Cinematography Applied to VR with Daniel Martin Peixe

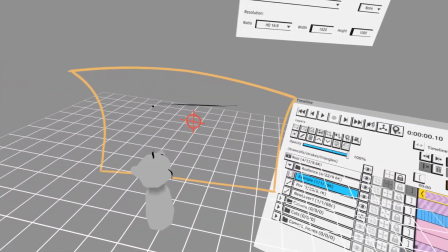2966s
I added this thing, like a motion blur
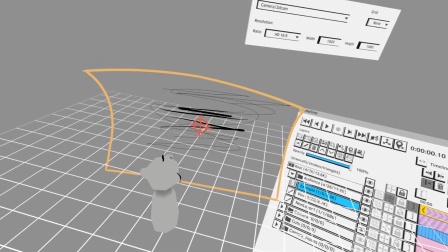2972s
thing, and the arrow is completely it's right in the middle. It's very fast,
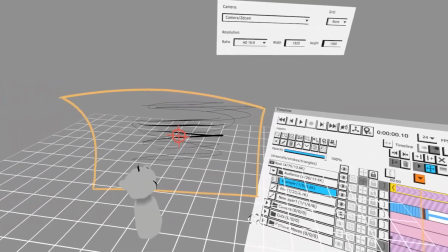2978s
But what this allowed me to do is suggest the audience to slightly turn their heads,
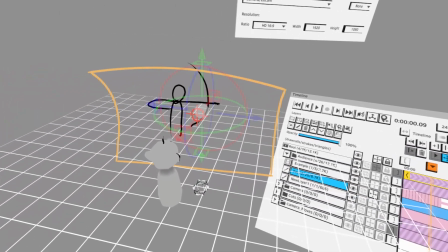2985s
because here we're starting like, hang on,
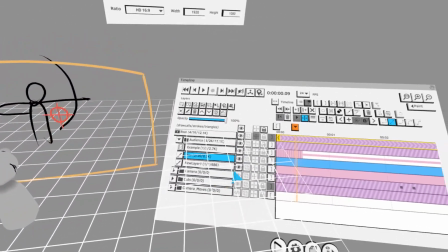2989s
wait, okay, so here we're starting like that, right?
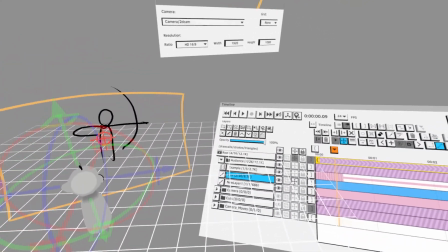2996s
And we're looking at her. The next shot is the arrow,
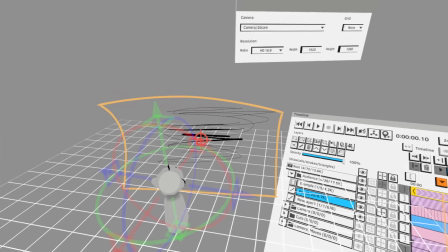3001s
so I'm suggesting the audience to slightly move a little bit to the center, and boom,
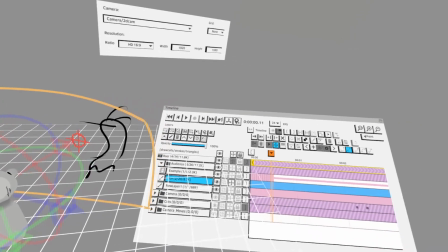3007s
here we see the impact of the arrow in the monster.
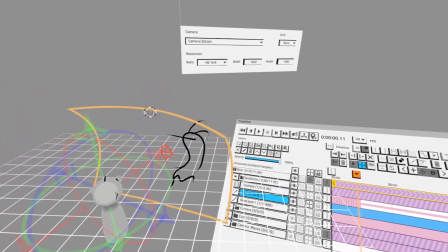3012s
So yeah, I use that middle shot to kind of suggest a little bit of a head turn.
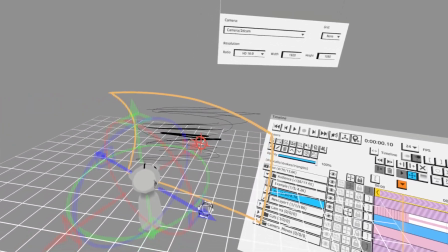3018s
So what Gordo says is like, this made you feel like you're doing this. Exactly.
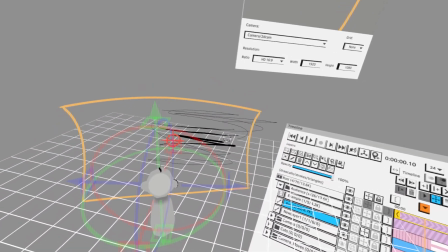3024s
Because you see this motion blur, and there's
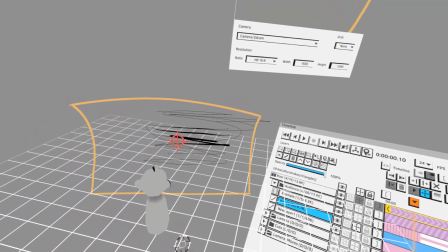3028s
an example of on the panoramic movements in the traditional movies.
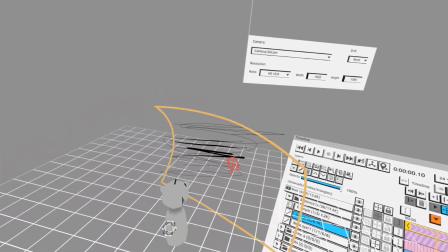3034s
There's this panoramics that are very quick. They have a name.
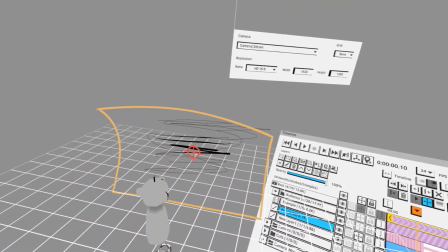3039s
I forgot the name now. There's a specific name, like a quick pans, quick panoramics.
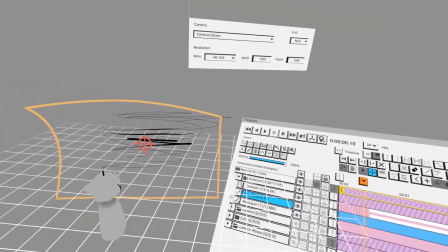3045s
So this little thing it makes you feel like you're doing that, but you're not really.
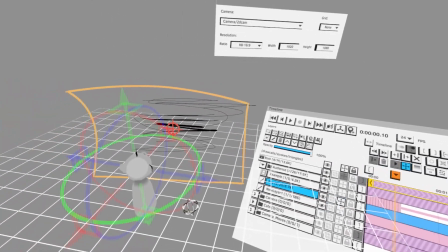3050s
You're just turning very subtle. You're doing this, and this.
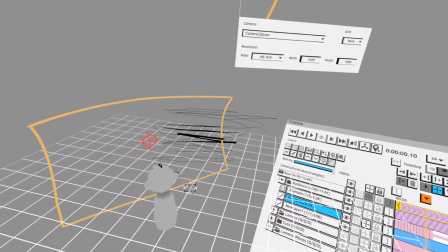3055s
But yeah, because of the motion blur, it makes you feel like you made a very quick, very wide rotation.
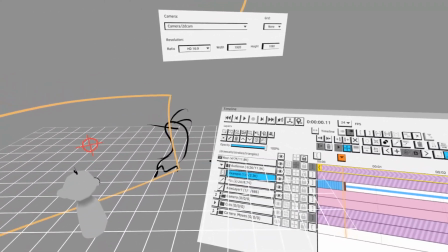3062s
Another shot in the Remedy that really worked well for me is like where you look down at him falling into the lava pit, and then you look up at her face.
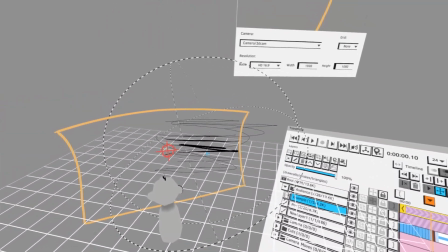3071s
But you only tilt your head a little bit, right? But it feels like you're actually looking down, which works really well as well.
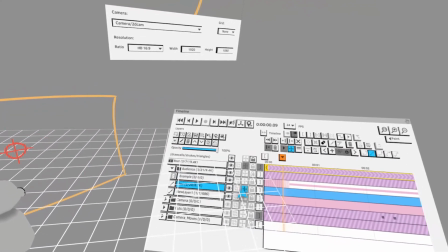3079s
Right. Yeah, I had doubts with that because I didn't know if it was gonna work, because the audience is not really looking down,
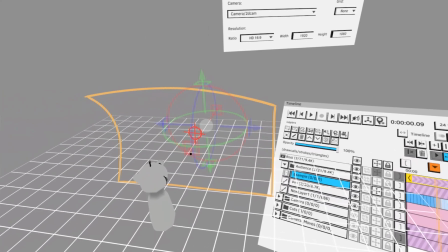3087s
but I guess I did the bad guy.
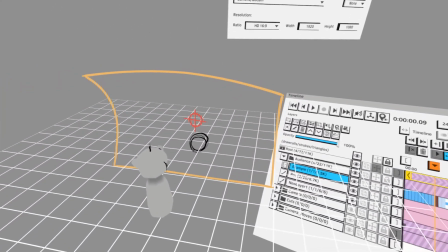3096s
I think I did it slightly lower than the audience, slightly lower than the audience point of view.
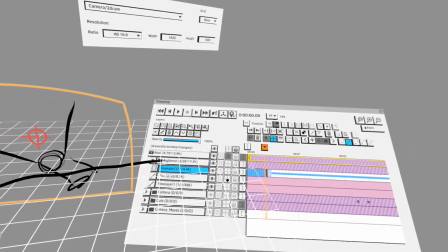3105s
So he's like that, somewhere like this. So the audience is kind of like, oh, I'm gonna look down a little bit.
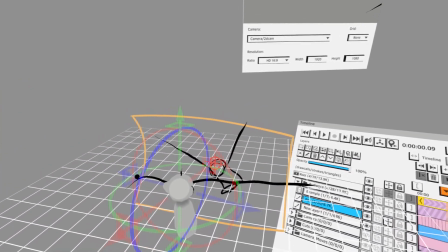3112s
So it makes you feel like you're looking really down a little bit,
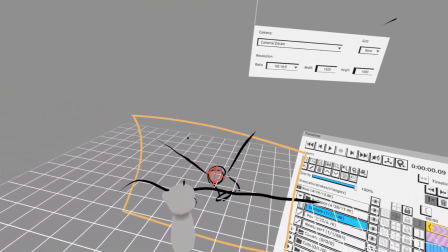3115s
because the perspective gives you the impression, and and that's something that you can play with as well.
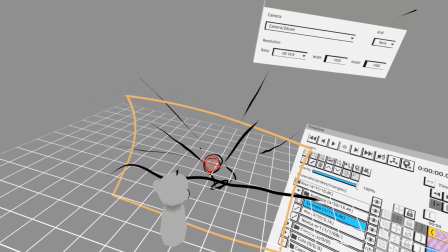3122s
You can play with the perspective, and like, here is the ground, but it's not really the ground.
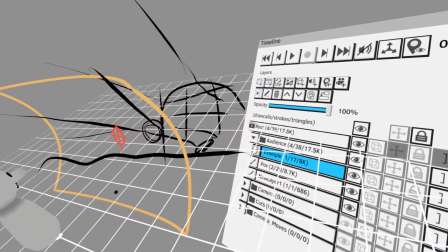3129s
The ground is here where the grid is, right?
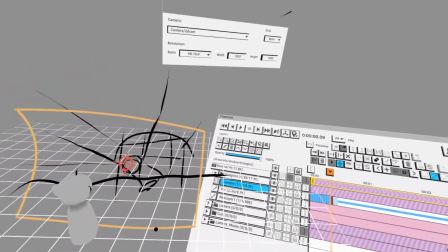3131s
But you can kind of tilt it sometimes and make the audience feel like they're looking more down than they really are.
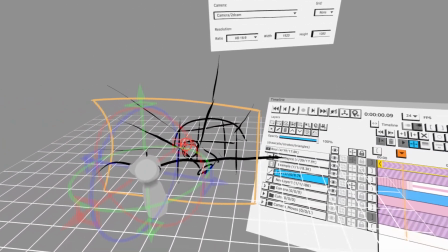3140s
Because so physically looking down or physically looking up, like completely, is actually very uncomfortable, right?
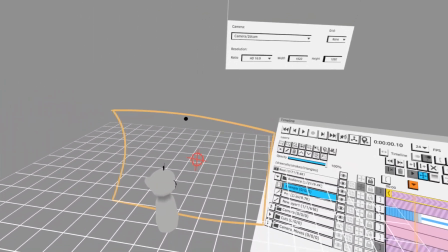3147s
So like, yeah, you exactly. do that. So this helps tremendously. Omari actually has a good point here in the chat.
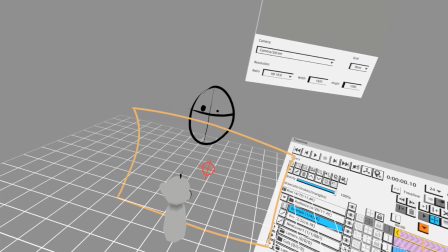3153s
He says, like, I think a very important part that you didn't mention is also scale of the scene comparison to wide shots or close-ups.
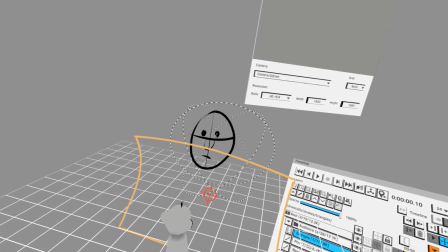3160s
Oh yeah.
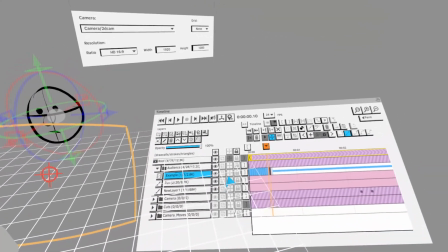3161s
Like, live scale, you're closer to emotions, and when the scale is very small, you look more into what's going on, the state, the environment where the character is.
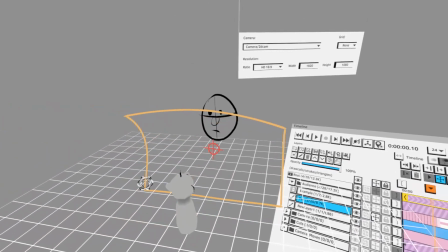3170s
I think that's definitely like a hugely important thing in VR, right?
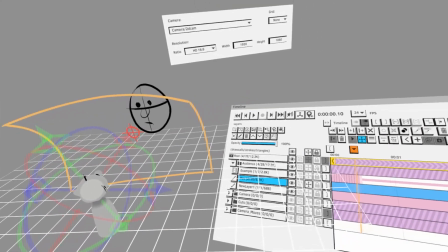3174s
The perception of emotions, and like a bird's eye view where it's more like an establishing shot, right?
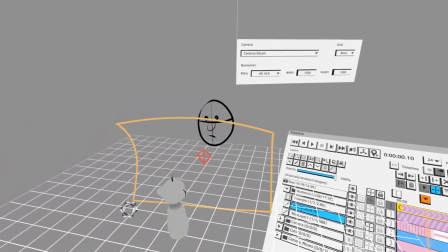3181s
Yeah, that's absolutely right.
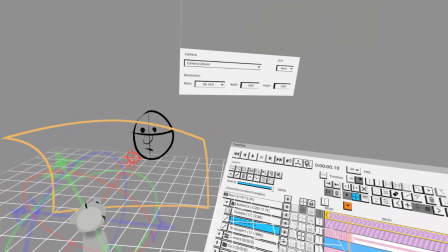3183s
And I didn't cover it because I feel like that comes with more with the composition of the image and what lens are you going to use.
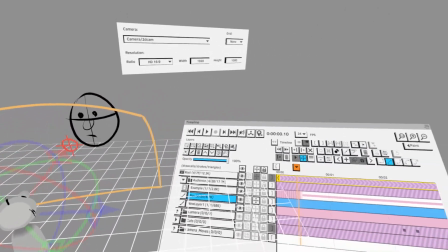3191s
In the case of VR, it's not the lens, it's the scale of your viewpoint. But it acts as the lens in traditional cinema.
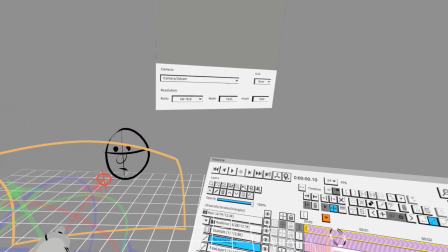3198s
Like in traditional cinema, they use a very short lens to have this kind of wide
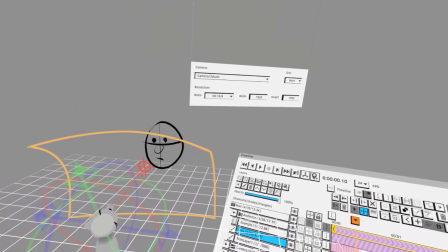3206s
vistas, like you can really see a lot of coverage with a wide lens, and they use the short lens.